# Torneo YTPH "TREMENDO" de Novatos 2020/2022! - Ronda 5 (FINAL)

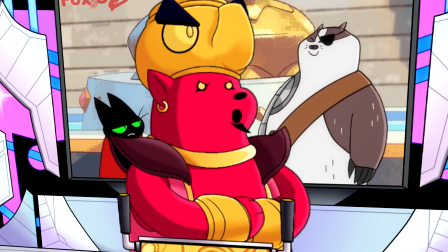[50:49]
Lo único que tendría que hablar en contra de este aspecto sería el narrador cuando dice "esta escena ha sido censurada",
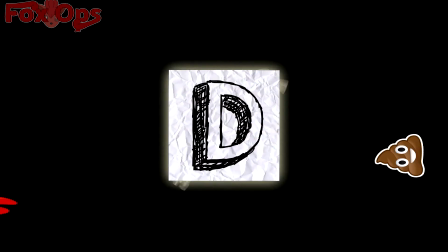[50:56]
escuchándose un poco raro el tono de las palabras y alguna que otra sílaba que dice "mamá".
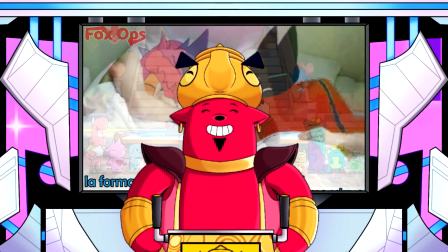[51:01]
De resto, todo se entiende muy bien a primera escuchada.
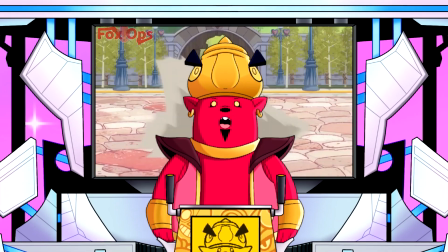[51:05]
Lo mejor de este apartado es, sin duda, el grandísimo acompañamiento que le hace a la edición visual.
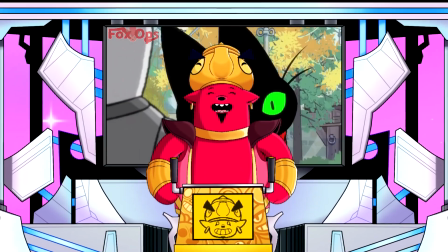[51:12]
Uno como espectador logra ver por ambas partes técnicas una gran mezcla,
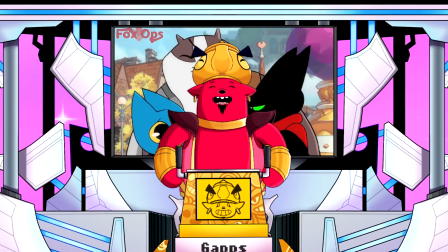[51:16]
haciendo una gama de compuestos originales, orgánicos, amenas y deleitables de ver.
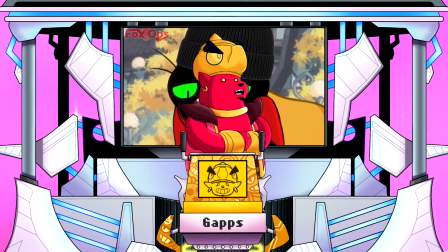[51:22]
Desafortunadamente, es a partir de aquí donde dejaré de mencionar lo mejor de Tupu para ahora pasar a los enfoques donde verdaderamente presentas problemas,
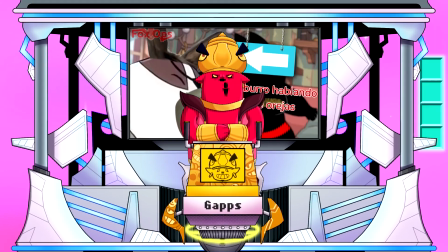[51:30]
y no solo esto, sino que también dañan y son contraproducentes. Lo primero que mencionaré será el ritmo.
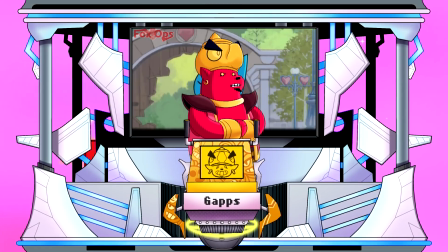[51:37]
¿Por dónde puedo empezar? Prácticamente has decaído en esta parte.
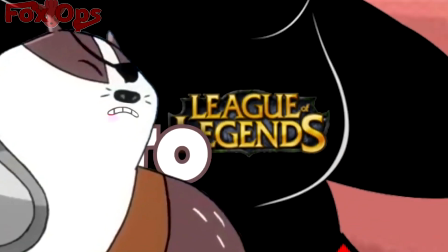[51:42]
Partes como la del CP, la feminista, la del meteorito, la escena del LOL y el final transcurren de forma considerablemente lenta,
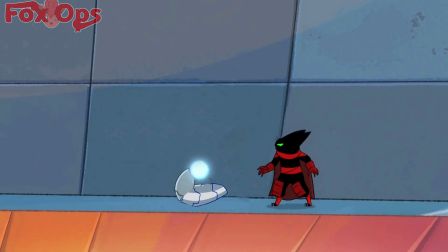[51:49]
mientras que otras escenas como la parte donde Bayer Club rompe la cuarta pared,
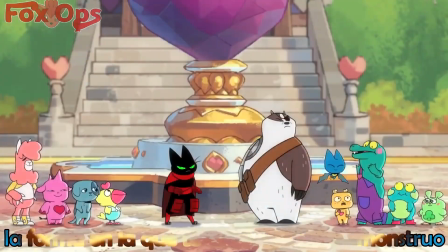[51:54]
la parte donde castran a Mau Mau y la escena donde Adora va se queda sin orejas tienen un ritmo estable y perfecto.
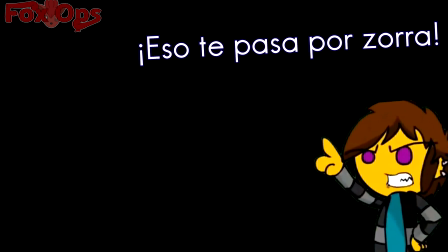[52:00]
Deimos no aporta absolutamente nada al pub.
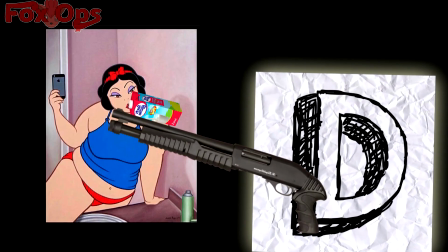[52:04]
Prácticamente puedes desechar el minuto que tiene de aparición en el video y el pub sería prácticamente igual.
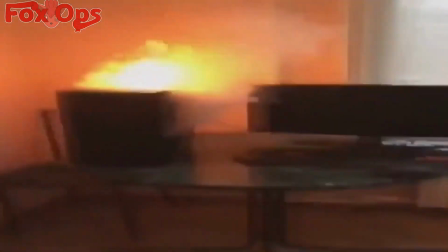[52:11]
No establece respuestas ni conexiones necesarias para entablar una historia.
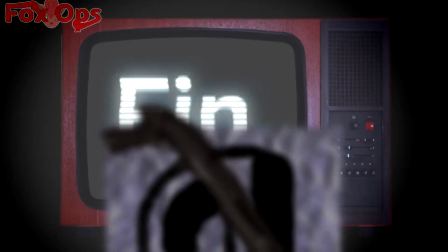[52:15]
¿Qué motivo tenía con hacer el pub de Mau Mau y por qué de forma específica lo hace de Sasur?
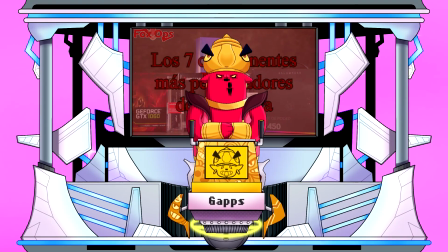[52:21]
Si vas a establecer una historia en la que Deimos es un pooper maníaco, dale la prioridad de desarrollarse y desenglobarse.
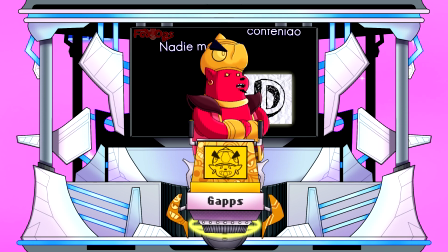[52:28]
El humor es una montaña rusa. Toda la introducción que acapara a Deimos se siente larga, no llega a nada y es aburrida.
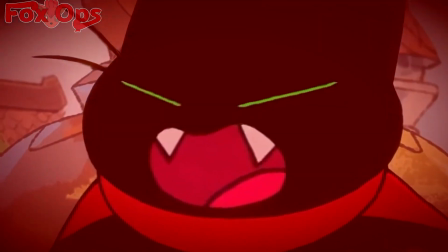[52:35]
Destaco las partes como la de Mau Mau siendo castrado, Adora va perdiendo las orejas y el remate del LOL.
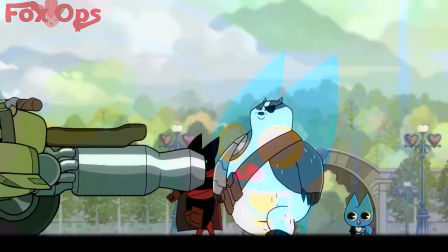[52:42]
De ahí en fuera, todo el humor se siente en algo espontáneo donde dependerá del espectador determinar si le da risa o no.
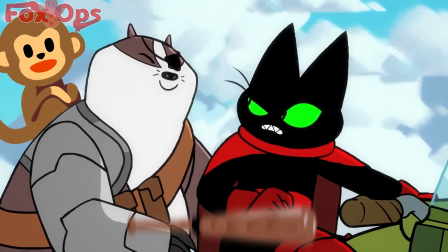[52:50]
Pero si tengo que mencionar algunas escenas que son sosas en su ejecución, son donde Mau Mau cae y se repite varias veces.
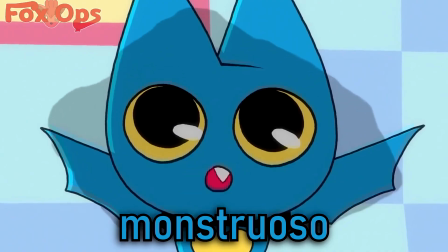[52:58]
La parte en la que quema el vehículo Adora Bat, el meteorito y el remate de pago de mierda.
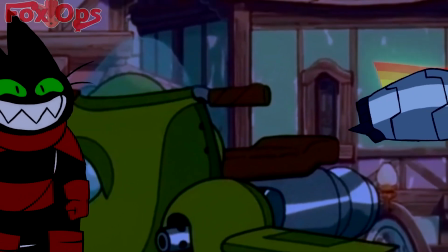[53:05]
Y el remate de Mau Mau conduciendo en su coche.
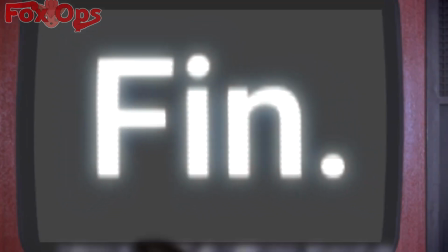[53:09]
Detesto el final de Tupu, porque no solo cierra el de golpe el pub de Mau Mau, sino que también cierra el video de forma apresurada con Deimos. No tendría muchos problemas con esta clase de finales de no ser porque estamos hablando de un pub para una final de un torneo.
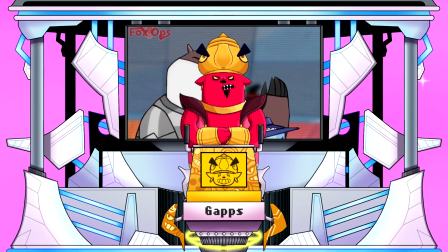[53:24]
Un pub que quiso establecer una historia y de un pub que no pudo desenglobarse de la mejor forma en cuanto a humor.
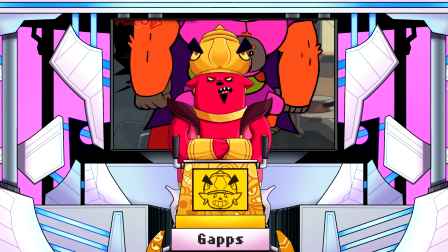[53:31]
Francamente, el pub apenas le llega a los talones a todo lo que hiciste en la semifinal en cuanto a humor respecta.
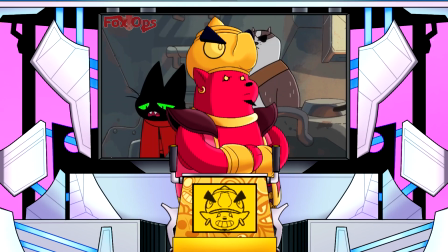[53:38]
No me gustó el hecho de que haya sido algo flojo al final,
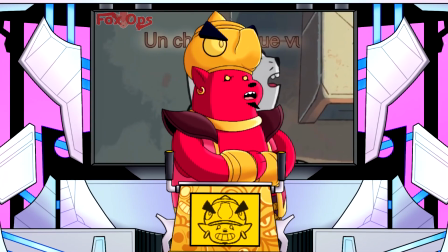[53:41]
pero al menos no te pasaste de lanza con ser procrastinador como lo fue Tom Pups o Melty.
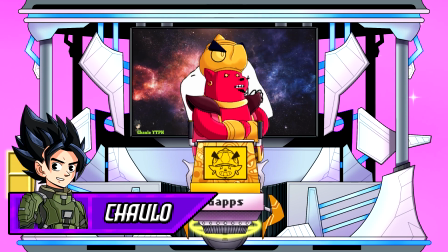[53:48]
Apuntabas a ser de esos supers que no destacarían por tener buena técnica, pero sí por manejar un gran humor y ritmo.
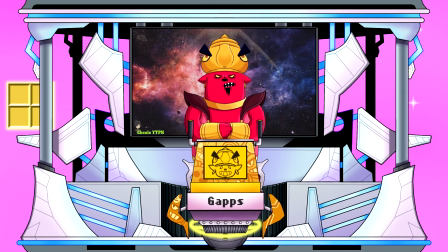[53:55]
Pero ahora estoy pensando de mejor manera, y siento que hasta incluso te perjudiqué dándote notas ciertamente más elevadas de lo que consideraría.
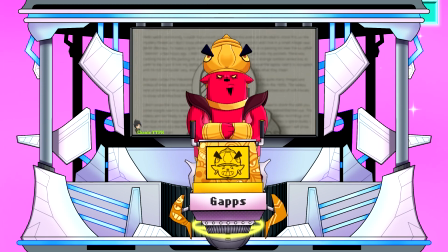[54:04]
En cuanto a humor, te has desarrollado de una forma más que considerable, pero en cuestiones técnicas realmente no hay mucho que decir para solventar que has tenido un progreso.
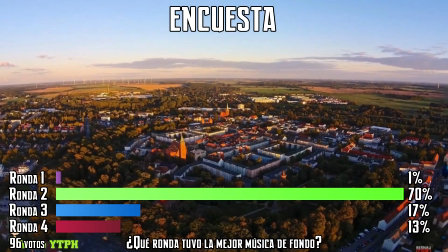[54:13]
La edición visual es cumplidora nuevamente. Puede haber cosas que perfectamente pueden ser corregidas, como la parte de Alemania, la parte del USB es
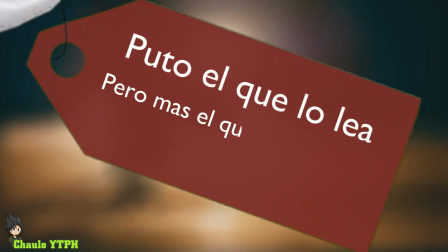[54:22]
indigerible gracias a la velocidad tan lenta de la animación, así como el Sentinel Mix.
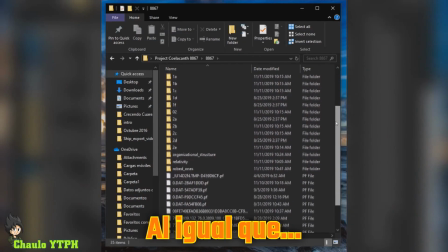[54:28]
La parte de los archivos corruptos, si bien tenía un remate predecible, es pasable.
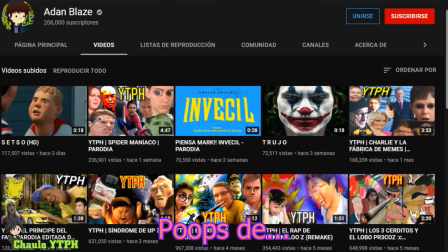[54:33]
Lo de Adam Blaze es cansino de escucharla hasta este punto,
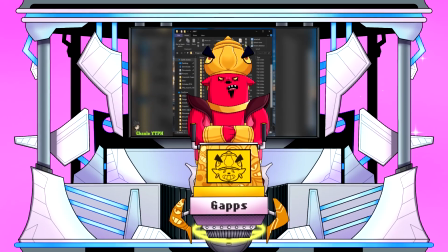[54:37]
sobre todo viniendo de ti, que llevas una racha de tiraderas en pubs anteriores.
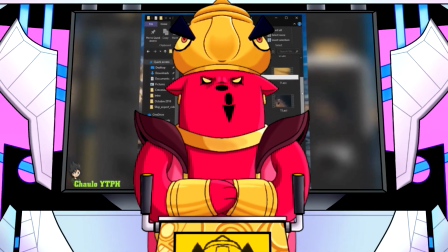[54:42]
Quisiera ver una forma más original de criticar a Adam o directamente ya no hacerlo.
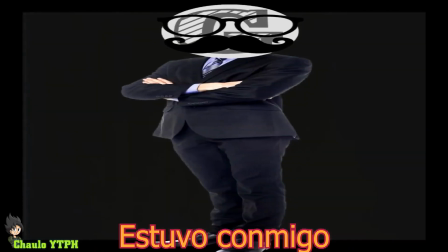[54:47]
La escena del padre me gusta, pero ese Sentinel Mix hace que el ritmo se sienta muy lento y se torne predecible el chiste.